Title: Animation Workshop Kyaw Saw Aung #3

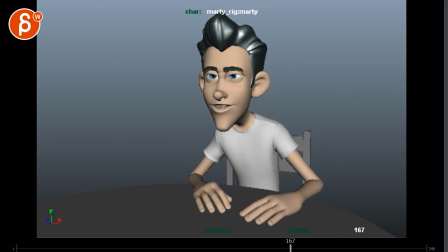Okay, let's take a look at this here. I'm going to adjust the volume and play this.
That's a lovely accent you have. New Jersey? Austria. Well then, good day, mate.
It's good. I like that he cut it off earlier.
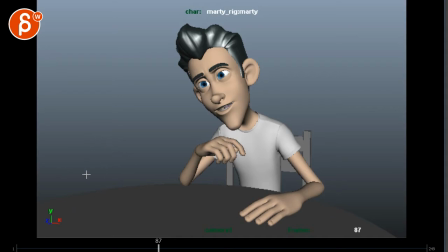It's definitely Jim Carrey. That is Dumb and Dumber. And I also kind of looked at the original.
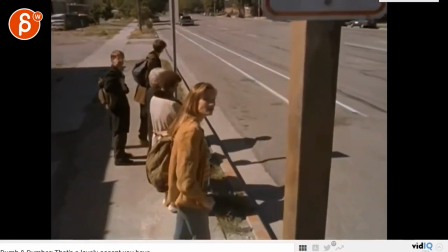Because you always kind of want to check, you know, I wanted to see how far...
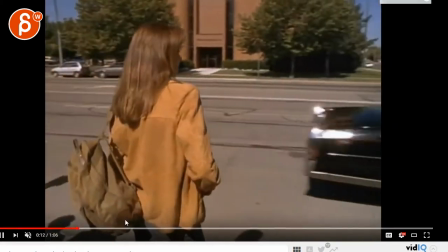I couldn't remember that he was in the car. So it's good that you're not copying the original.
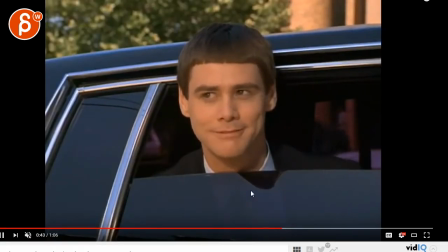You can see how he basically just has his head out, which is always kind of the fun part of this scene.
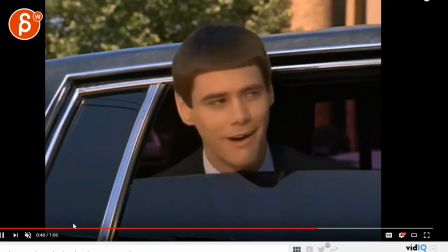She doesn't sound Austrian at all, by the way. Have to say.
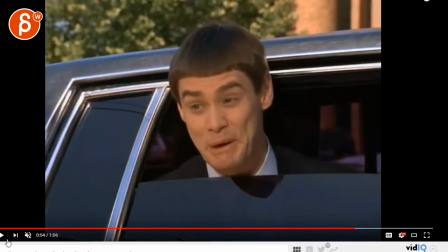Classic mistake, though. Just like Switzerland and Sweden. But anyway, and looking at this here.
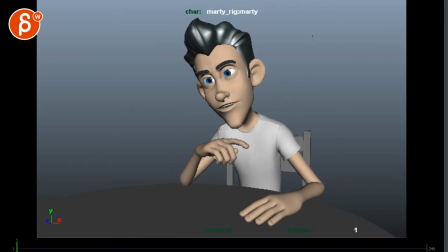So what I would say, I think overall, my impression is that it's a bit static in terms of this is the box that this character operates in.
That's a lovely accent you have.
And that's kind of it. And I'm not sure how loud this is going to be and bring this down a bit lower. New Jersey.
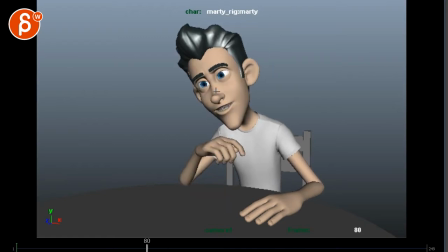Austria.
See, so you go from here. I like this, right? I like that your head is tilted. It's inquisitive. He's interested. That's fine. Then it's Austria away and gets a bit straighter.
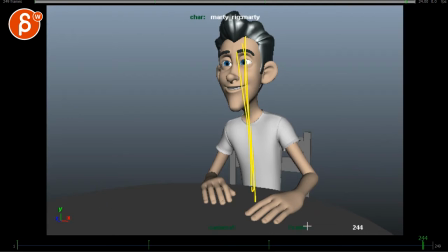But then he's kind of staying in this very, very straight pose throughout.
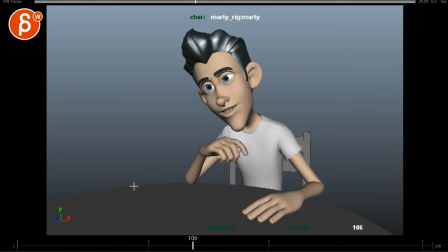And I think we can add a bit more variety and progression into the shot. Meaning, I like this, right? And I think we can even potentially push this where if you look at this here, like your hand is kind of overlapping with you, like the forearm with the upper arm and then with that wrist here.
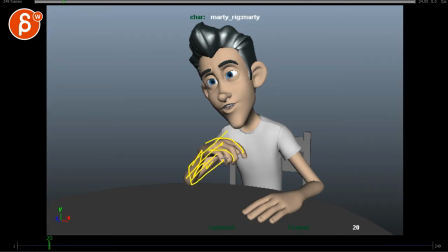If you do a squinty test here, a silhouette test, it seems like I see a stump here. This is nice and clean. So let's take this audio out. So I think you could afford to potentially even take this out.
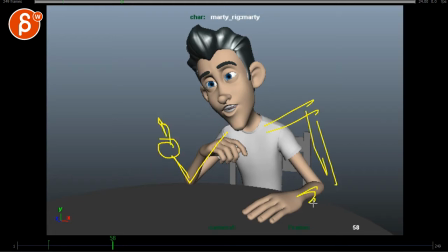Not that he has to point, but I'm almost imagining like a full on. He has his hand on there with a bigger tilt. And he's kind of, I'm exaggerating, but you know, even a bigger tilt and leaning forward. Like, what is this, right? It's like, oh, let me just ask. I'm interested in this.
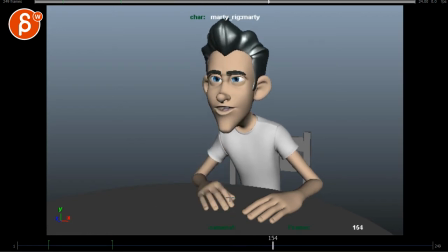Austria.
And then when you go Austria, then you can really go from, imagine his head. Now, again, this is way too, way too flat, but I'm just, again, exaggerating.
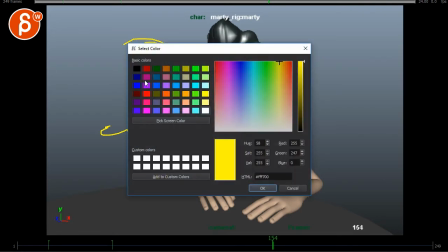But what if it goes from here to, you know, fancy and change colors to here?
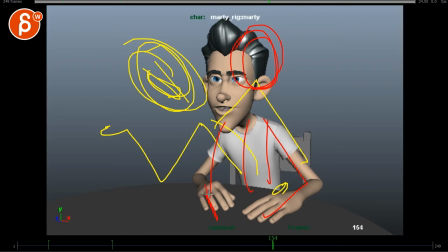And then, you know, then you could have his hands the way you have it. He's a bit twinned, so maybe like one is a bit of a different position there. But then he could be straighter, like, oh, he's all very alert. Oh, Austria.
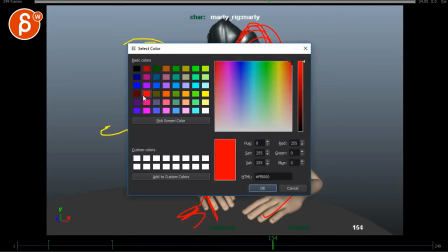But then being fancy again with a different color,
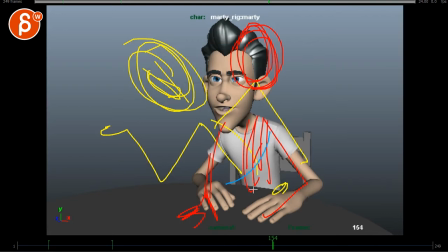imagine that then he kind of leans back, puts his hand around the chair corner there. Maybe that can flatten out here. And then he can have his head tilt the other way, because now he feels like, ha, I know what she means.
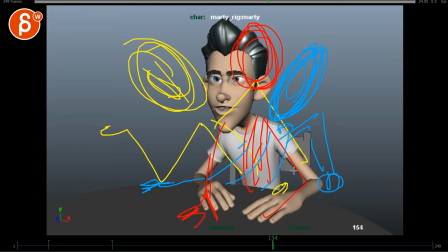Now I can kind of brag and try to impress her, and I'm going to be all casual and cocky and confident again. I'm going to talk about the wrong country. But that way you have a progression, and just crazy, another color, right?
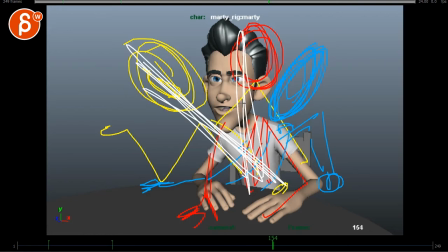So you go from this to this with my awesome scribbles to this. At least you go somewhere. There's a visual change.
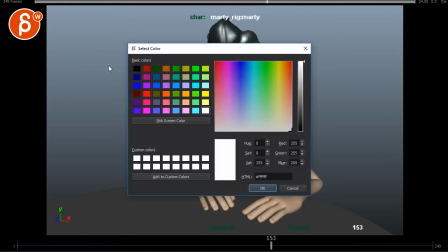And in his, you know, in his progression in terms of his emotions and his confidence and everything,
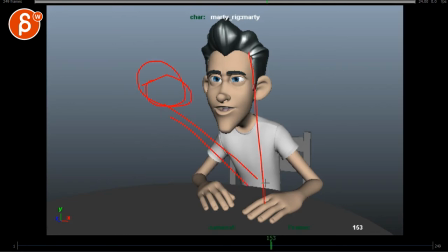he goes from, well, let me see where I can talk to her, to, oh, alert, and then relaxed here. Not sure that this is helping at all. But that's kind of the idea.